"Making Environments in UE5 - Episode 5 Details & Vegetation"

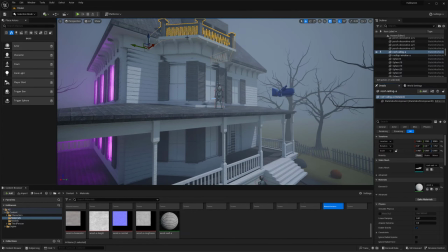So definitely also think about it when you're working like smartly with some of this stuff,
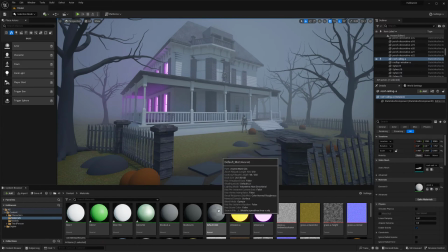trying to be efficient and, you know, really do factor in where is it in the space.
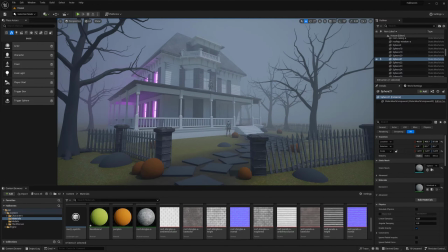Is it in the player space? You know, how close can you get to it? How close is your camera going to get to it?
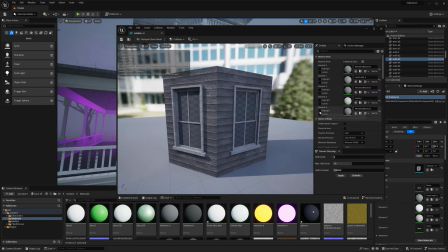That way you're not spending a ton of time on tiny details for something that you're not necessarily going to see up close.
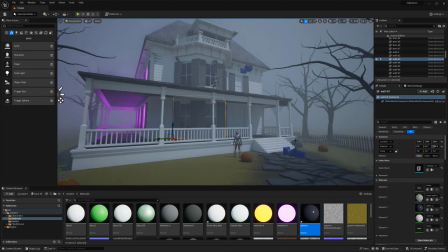So yeah, just wanting to really quickly actually throw in a glass material.
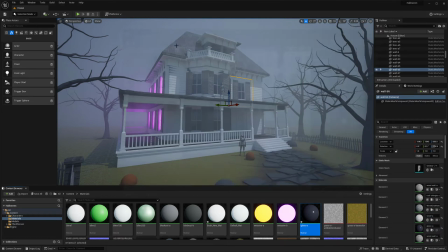This one's super simple. It's basically just transparency, and yeah, just wanted to have it in there
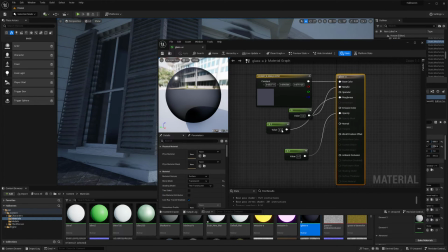so you can get a simpler look with it.
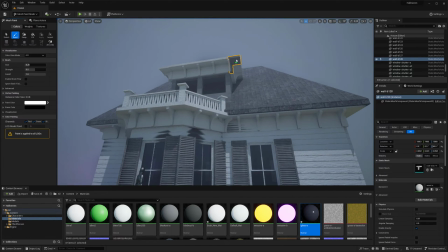And I have an actual tutorial on my channel as well going over some glass and how to set up something like this that's actually a little bit more complex.
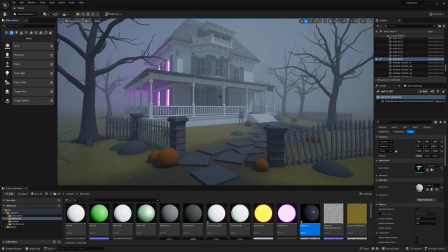So feel free to check that out as well. But yeah, so now we have our windows in here, we have our door in here.
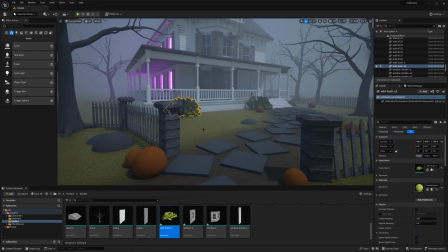Let's actually get some quick vegetation. So these are a couple of assets that I just kind of blocked out inside of SpeedTree.
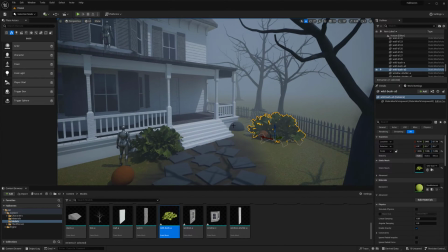And I'm going to start simple with just a bush or two and then some grass.
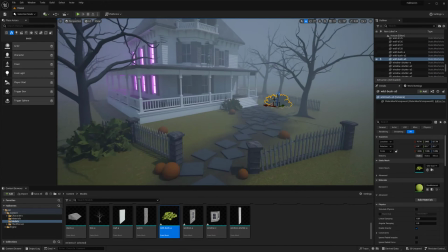And I do want to go ahead and get rid of these rocks or fake bushes that I had before.
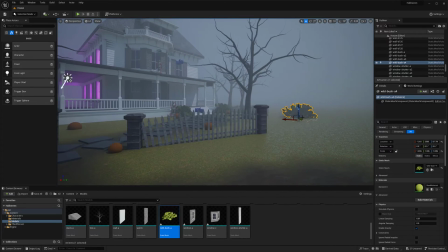But I'm going to start with the big reed for the bushes.
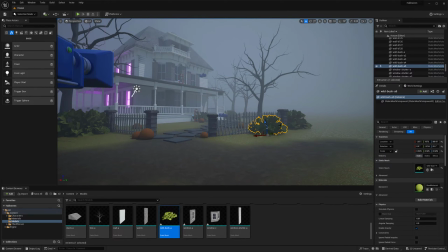So going to think about the largest bushes that are taking up the space first, and then kind of work down with the overall size.
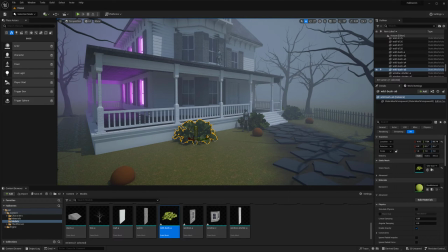So as you see here, I have the larger bushes that are filling up some of the corners and all.
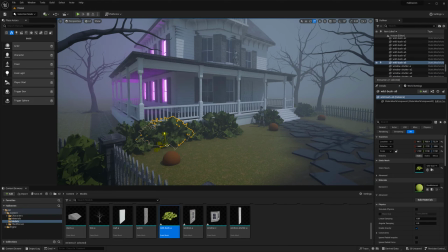I'm still thinking about my composition, but the main goal of this house is, you know,
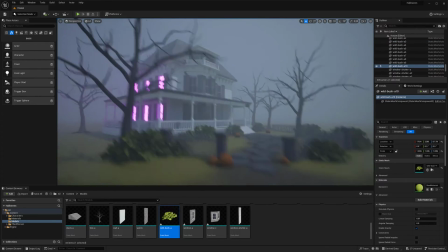to have that abandoned look and have the overgrowth that kind of comes into play with you know, the tree and everything.
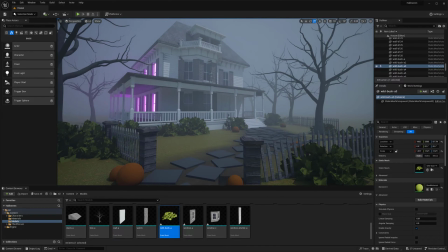It's very much abandoned. So I do want to sell that. I don't want it to be too manicured.
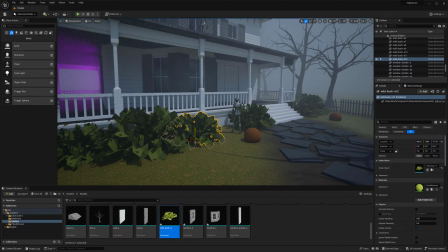So there is going to be a lot of just overgrowth in general, kind of around this space.
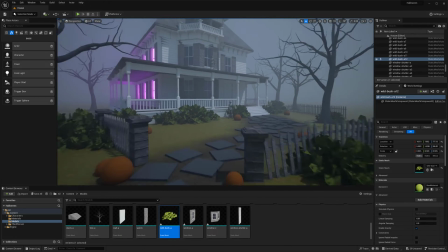And again, I don't have any like materials or anything on this actual bush right now.
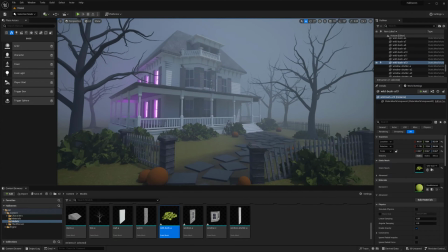It's basically just a base color applied to my mesh that I have, and I'll update that later on.
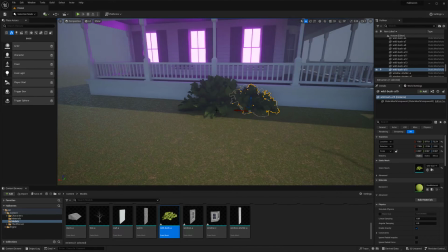But it's really for the shape. And of course, once we have this in here, the initial shape,
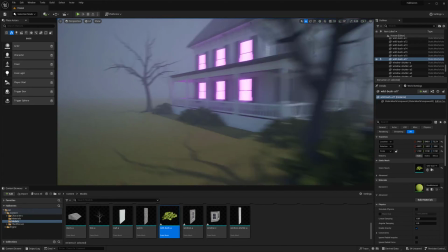when we come back later on and actually replace it, it's going to just update everywhere and it'll be great.
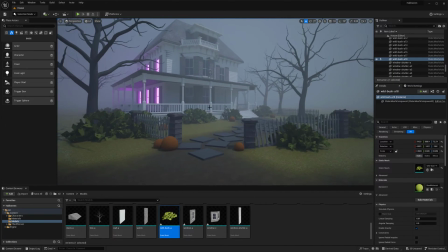So yeah, it might look slightly different, but overall, if you keep the same forms and shapes, it's going to look pretty much the same.
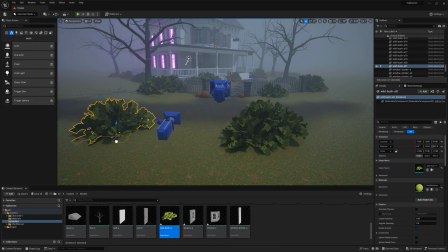So again, I'm taking my time with this. I don't try to rush too quickly with just like kind of plastering them everywhere.
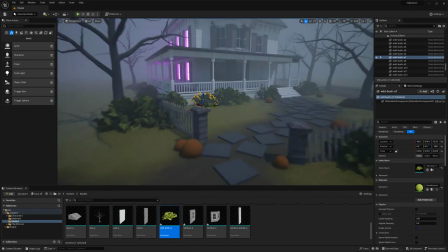Because you don't want it to feel procedural. You don't want it to kind of just have that randomness effect.
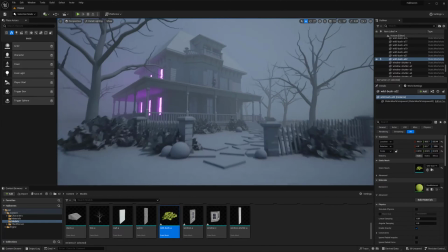So I am trying to make it feel kind of purposeful with, you know, where the bushes are placed,
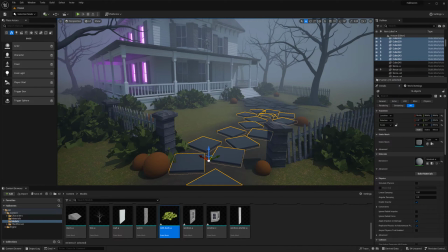and really just thinking about that.
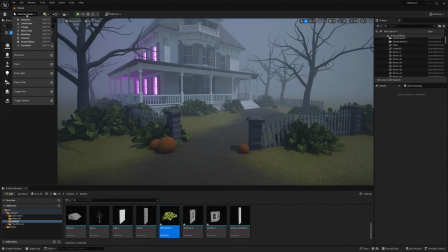So now what I'm doing is just getting rid of some of those actual kind of stepping stones up front.
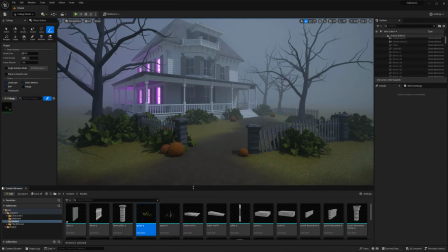We don't need those right now. Might place that into the actual material.
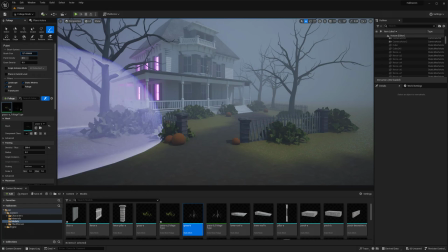And we're going to jump over to my foliage tool and actually throw in some of the speedtree grass that I just created.
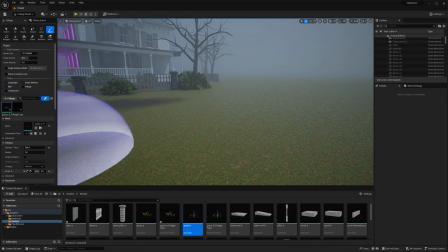So yeah, these two assets are very simple, just kind of main shapes.
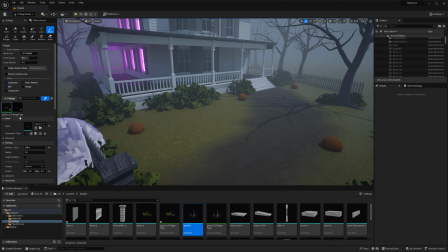There's no transparency on them or anything. They're just some geo basically.
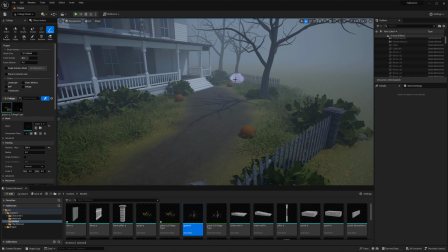But to get the overall read, I start first with like a rough blanket past of it.
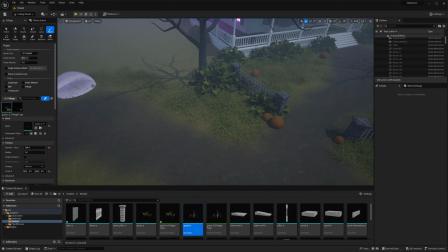And we'll come back in a second and actually put some, you know, more variables with the height and all.
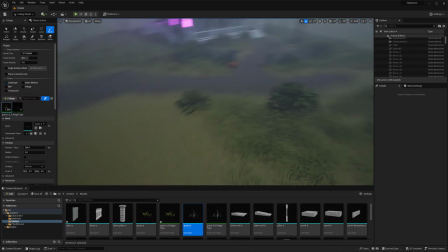I think that's one of the biggest things with grass, definitely, is making sure that you're not keeping it to one height, especially with the vegetation tool.
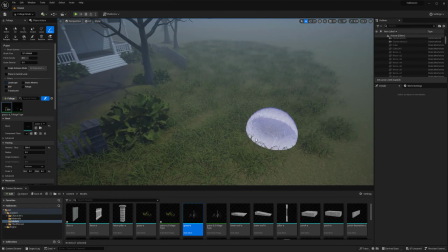Having it all flat and clean definitely makes it feel manicured. So doing something like this, where you kind of come in with this initial pass,
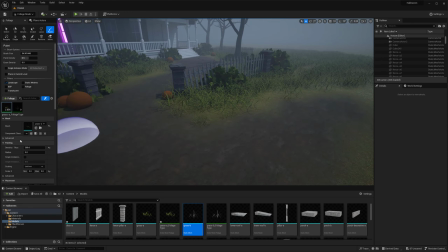you have some size randomness to it, but not too intense, because it can get a little bit crazy.
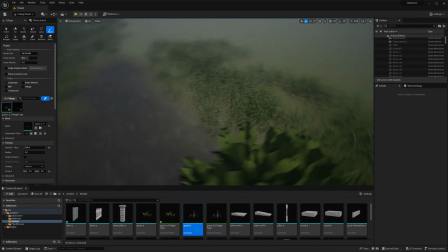And now that I've kind of done that initial blanket pass, coming in with some smaller,
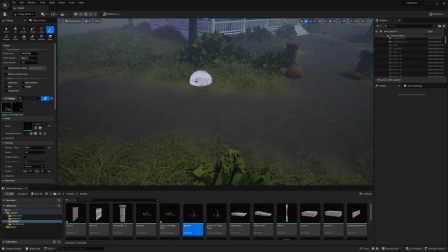so I basically just changed the scale of it and come in and paint along the edges of my path and everything,
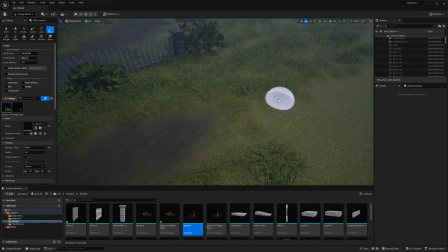some smaller grass, because, you know, generally it would either be growing
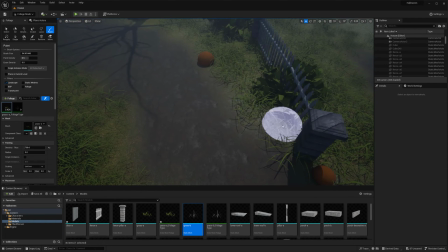newer in that area or be growing just less with height and all.
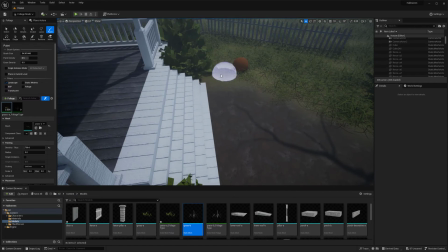So trying to think about, you know, the actual
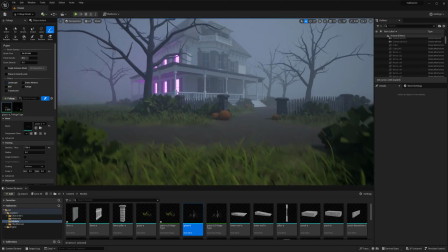elements of how all this stuff works together and how it grows definitely helps as well.
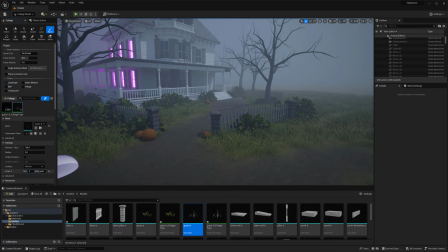But yeah, just painting in that, and now I have my larger grass that I want to start to place in.
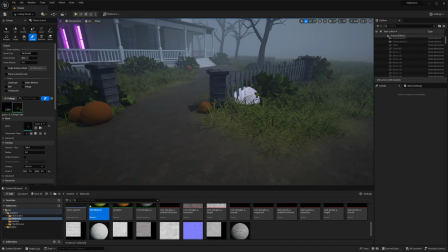This is going to be placed around the taller elements, like some of the fence and the house and everything.
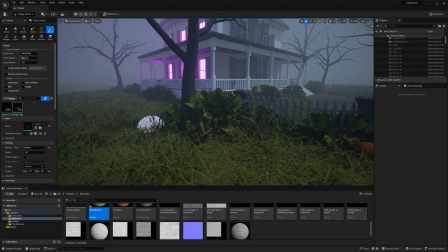So it is going to be in general, yeah, kind of a very weed-like grass.
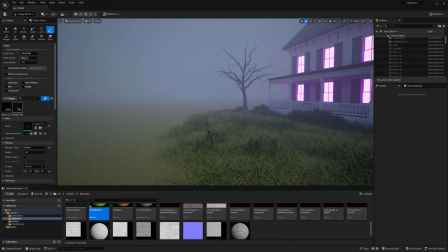It's not intended to be placed everywhere, but it's just, yeah,
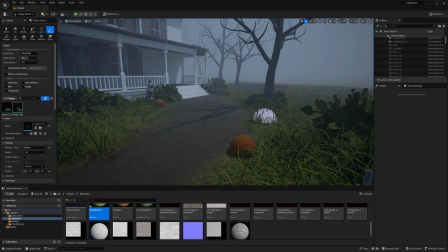really that accent grass that I'm placing around and highlighting some areas, really just trying to break up the manicured look.
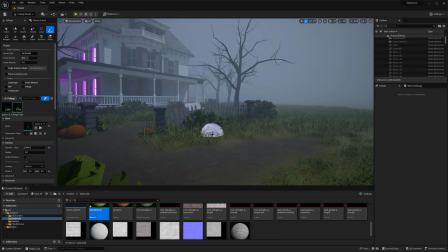I want it to feel very wild and organic. You know, think about where some of it would really clump up,
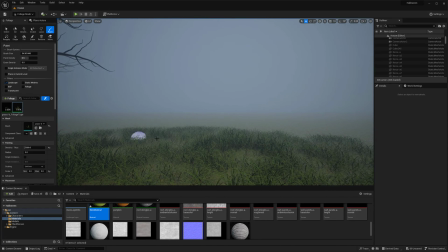have some randomness to it, but also still be purposeful with it as well.
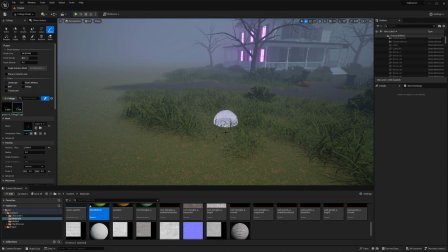Thinking about, yeah, everything with that.
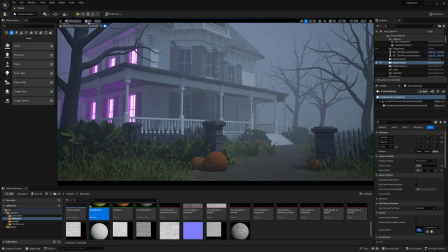So yeah, just kind of working through, seeing how it looks as well with my actual camera,
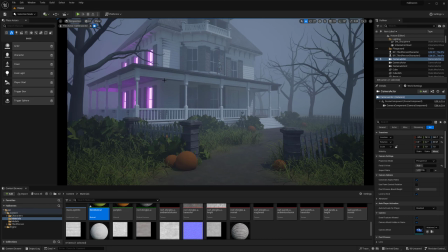the location, and seeing, you know, like, does this bush work in this place and all,
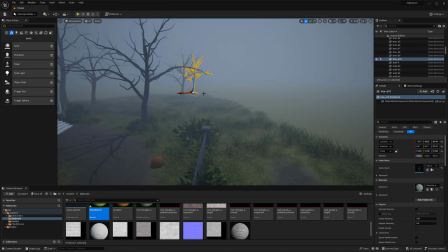especially since I'm really focusing on this one shot.
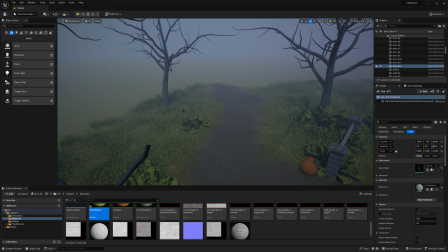I want to make sure that I'm really kind of manicuring and curating the shot and environment for it.
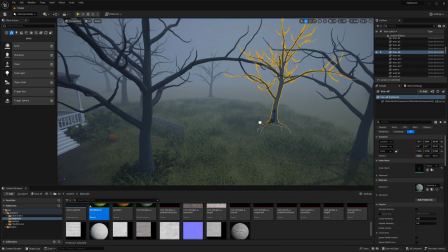And also I might factor in some like actual video pans moving into the space.
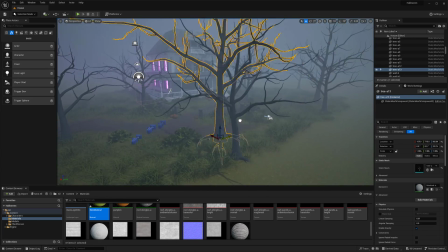So that's why you see some actual trees kind of behind the camera space as well,
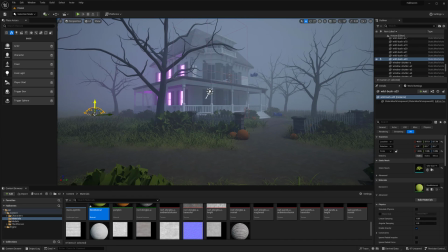because I might eventually, you know, have some that kind of fly throughs of there.
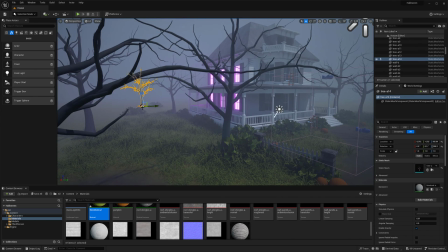So I feel like some of my depth wasn't there, so I'm just pushing some bushes and trees in the back area as well.
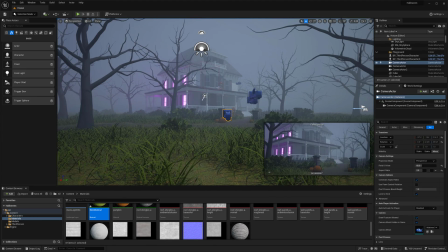But I think in general, we're getting a pretty solid look to our house. And yeah, that's about it for this video.
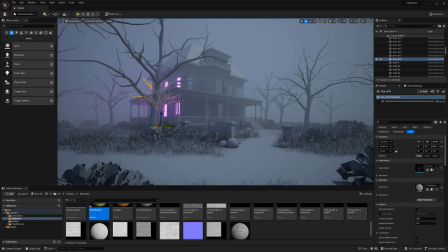And hope you enjoyed, and I will see you in the next one.